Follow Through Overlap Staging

The principle of follow-through and overlapping will help you a lot to refine your animation and make it more realistic and fluid.
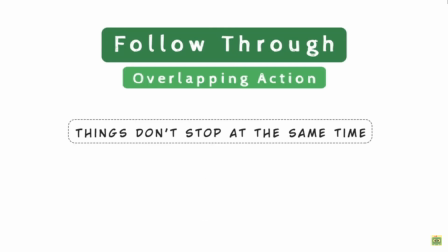Behind this principle, there's a simple rule. Things don't stop at the same time, but some parts stop first and the others follow the action.
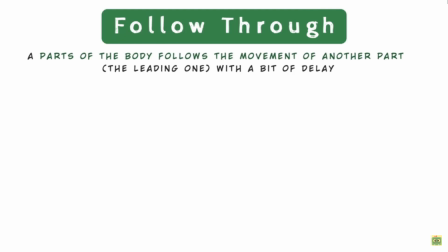What's follow-through and overlap mean? Follow-through is the principle that a part of the body follows the movement of another part, the leading one, with a bit of delay.
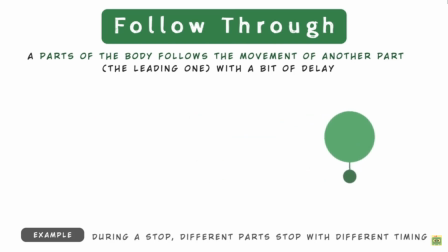Example, when you have a stop, a part stops first and another one has a delay, so it will stop in a different time.
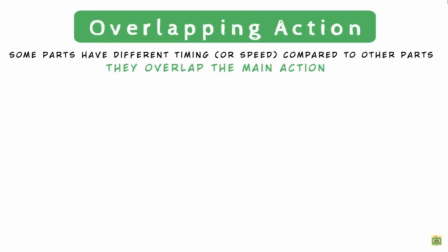Overlapping action is the principle that some parts have different timing compared to the other parts, so they overlap the main action.
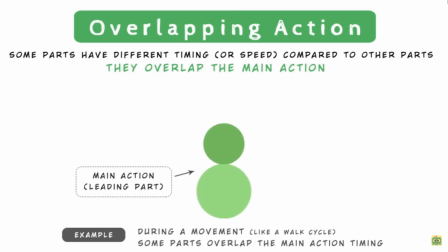Example, during a movement like a walk cycle, a part overlaps the main action. The leading one has a timing, but another one has a different one. Want to apply this principle?
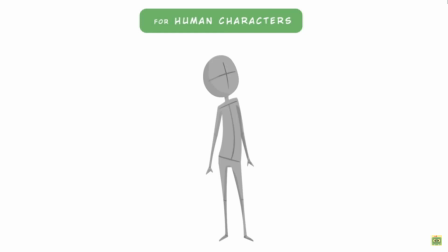We can use them to delay each part of the body. For human characters, we can apply this principle on several parts: arms, neck and head, upper chest, legs, hair. All these parts will move with a bit of delay compared to the main part of the body that leads the movement.
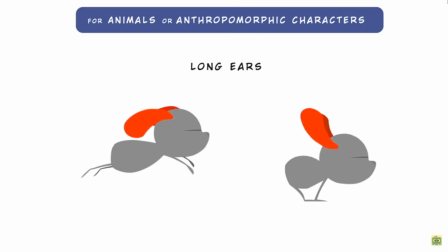For animal or anthropomorphic characters, we can also have some different elements like long ears or tails to animate using this principle.
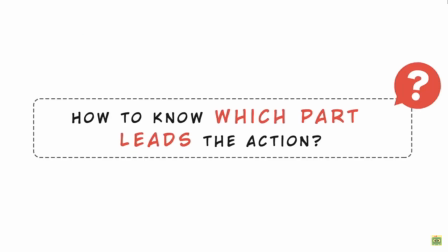How to know which part leads the action? It's quite simple. If you analyze for 1 second the movements, you should be able to recognize which part leads the action.
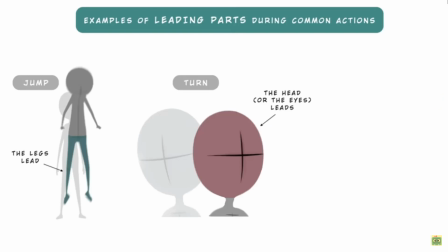During a jump, the legs lead. During an head turn, the head or the eyes leads. And during a walk, the hip and the feet lead.
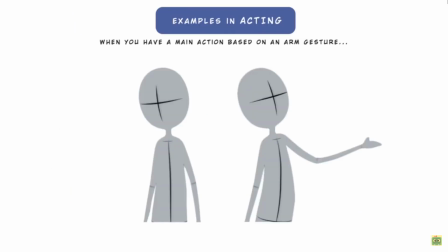During an acting, it depends. For example, if you have a main action based on an arm gesture, well, the arm leads the action. So when you know which parts lead, you just have to delay the other parts that are dragged by the leading one.
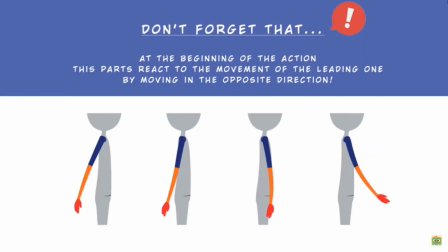Don't forget that at the beginning of the action, these parts react to the movement of the leading one by moving in the opposite direction. In this example, we have a simple arm movement. The shoulder and the upper part of the arm lead the movement. So when they start to move forward, the forearm reacts, moving in the opposite direction.
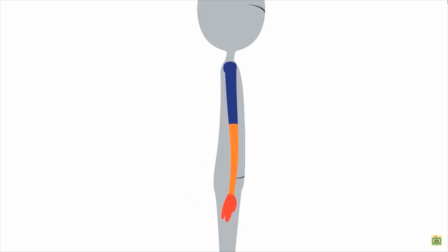Then we have the same reaction on the wrist and the fingers. When the leading parts arrive to a stop, the forearm, the wrist and the fingers stop with a delay and different timing.
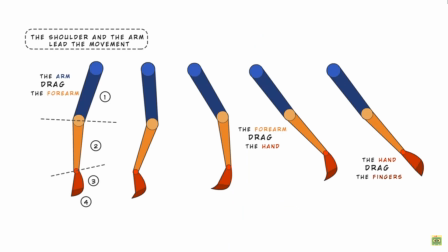So the arm and the shoulder drag the lower part of the arm, and during these movements you can also break some joints and use the formats to emphasize the delay and the arcs. So at first animate the upper part, the leading one, then the lower arm, the wrist, and last add the fingers animation.
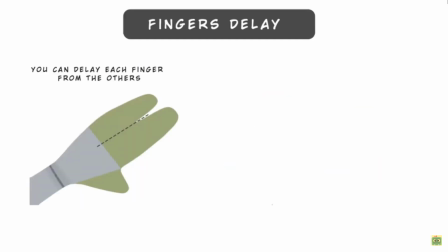You can also delay each finger from the others or even the single parts of the finger. To complete the movement, you can add a moving hold to avoid a sudden stop, keeping a slight bit of motion for all these parts for more frames.
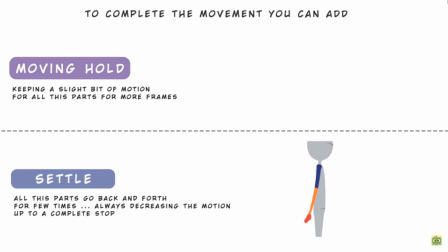Or you can add a settle. After the stop, all these parts go back and forth for a few times, always decreasing the motion and keeping the delay between a part and another.
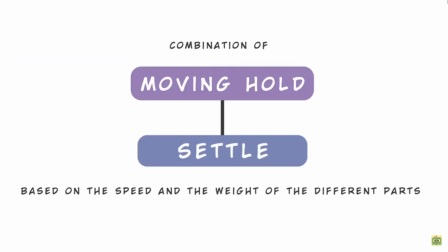Or you can just use the combination of moving hold and settle based on the speed and the weight of the different parts.
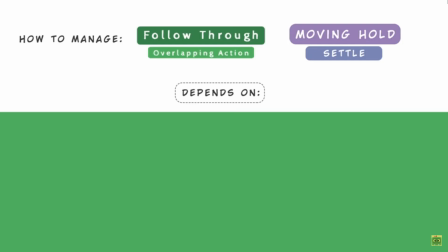How to manage follow-through, overlapping action, moving hold and settle depends on the type of speed of the motion and the length and the weight of the parts that follow the movement.
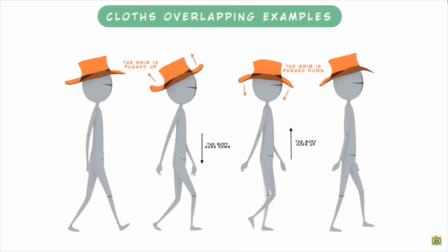Another situation where you need to apply this principle is when your characters have some clothes, like a hat, a scarf, a coat, or a skirt.
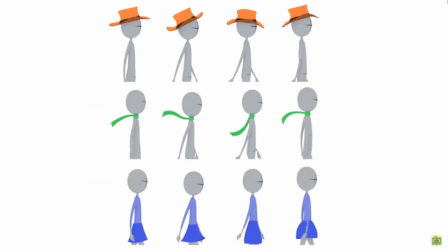These elements will have the follow-through and the overlap just like the body parts. The body movement drags these elements and they will react in different ways, depending on the type of clothes, the material's weight, and the speed of the movement.
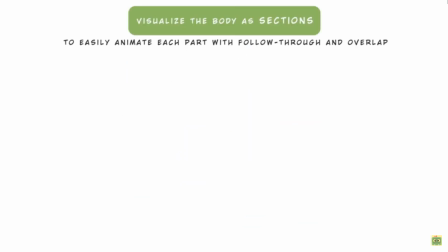A good way to manage and animate parts with follow-through and overlap is to visualize the body as sections.
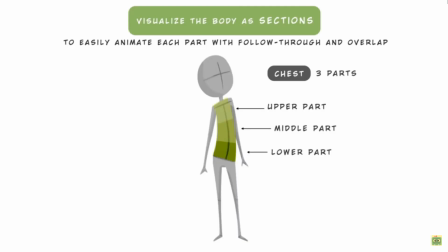The chest could be split in 3 sections that will have different timing. An arm could be split in 5 parts, shoulder, arm, forearm, hand, fingers, and the same for the legs.
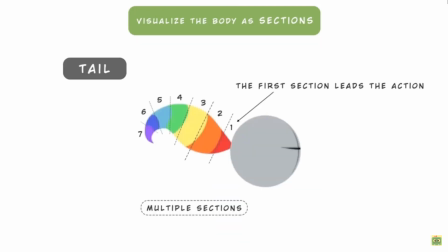Or a tail could be split in different sections as well. The upper part to lead the movement, so you have to move this part first, and the second one will follow this movement. The third one will follow the second one, and so on. Making an example, compared to the main section, the second one could have a delay of 1 frame, the third one a delay of 2 frames, and so on.
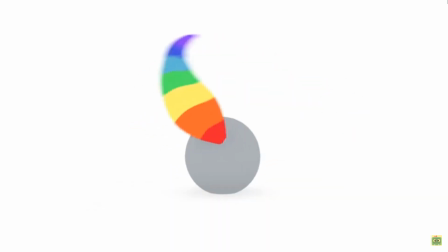In this way, your movement will change a lot and will result more smooth and realistic.
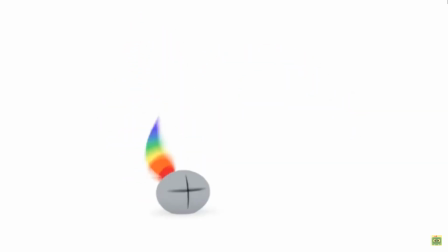Do the same for objects and parts of the character, and the practice will help you to naturally apply this principle in the right way.
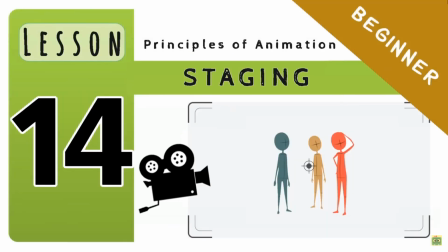In this lesson, we will talk about how to compose our shots to better represent a story,
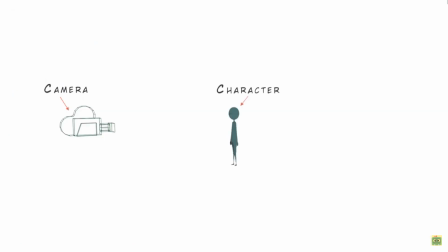how we choose to put our camera, the characters, and the use of the environment and props to set the scene.
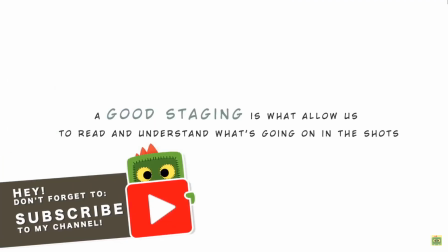It's called staging. A good staging is what allows us to read and understand what's going on in the shot.
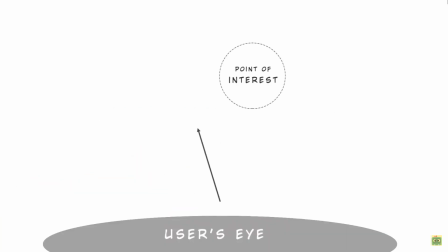The user's eye must be led in the right direction, where the action is taking place.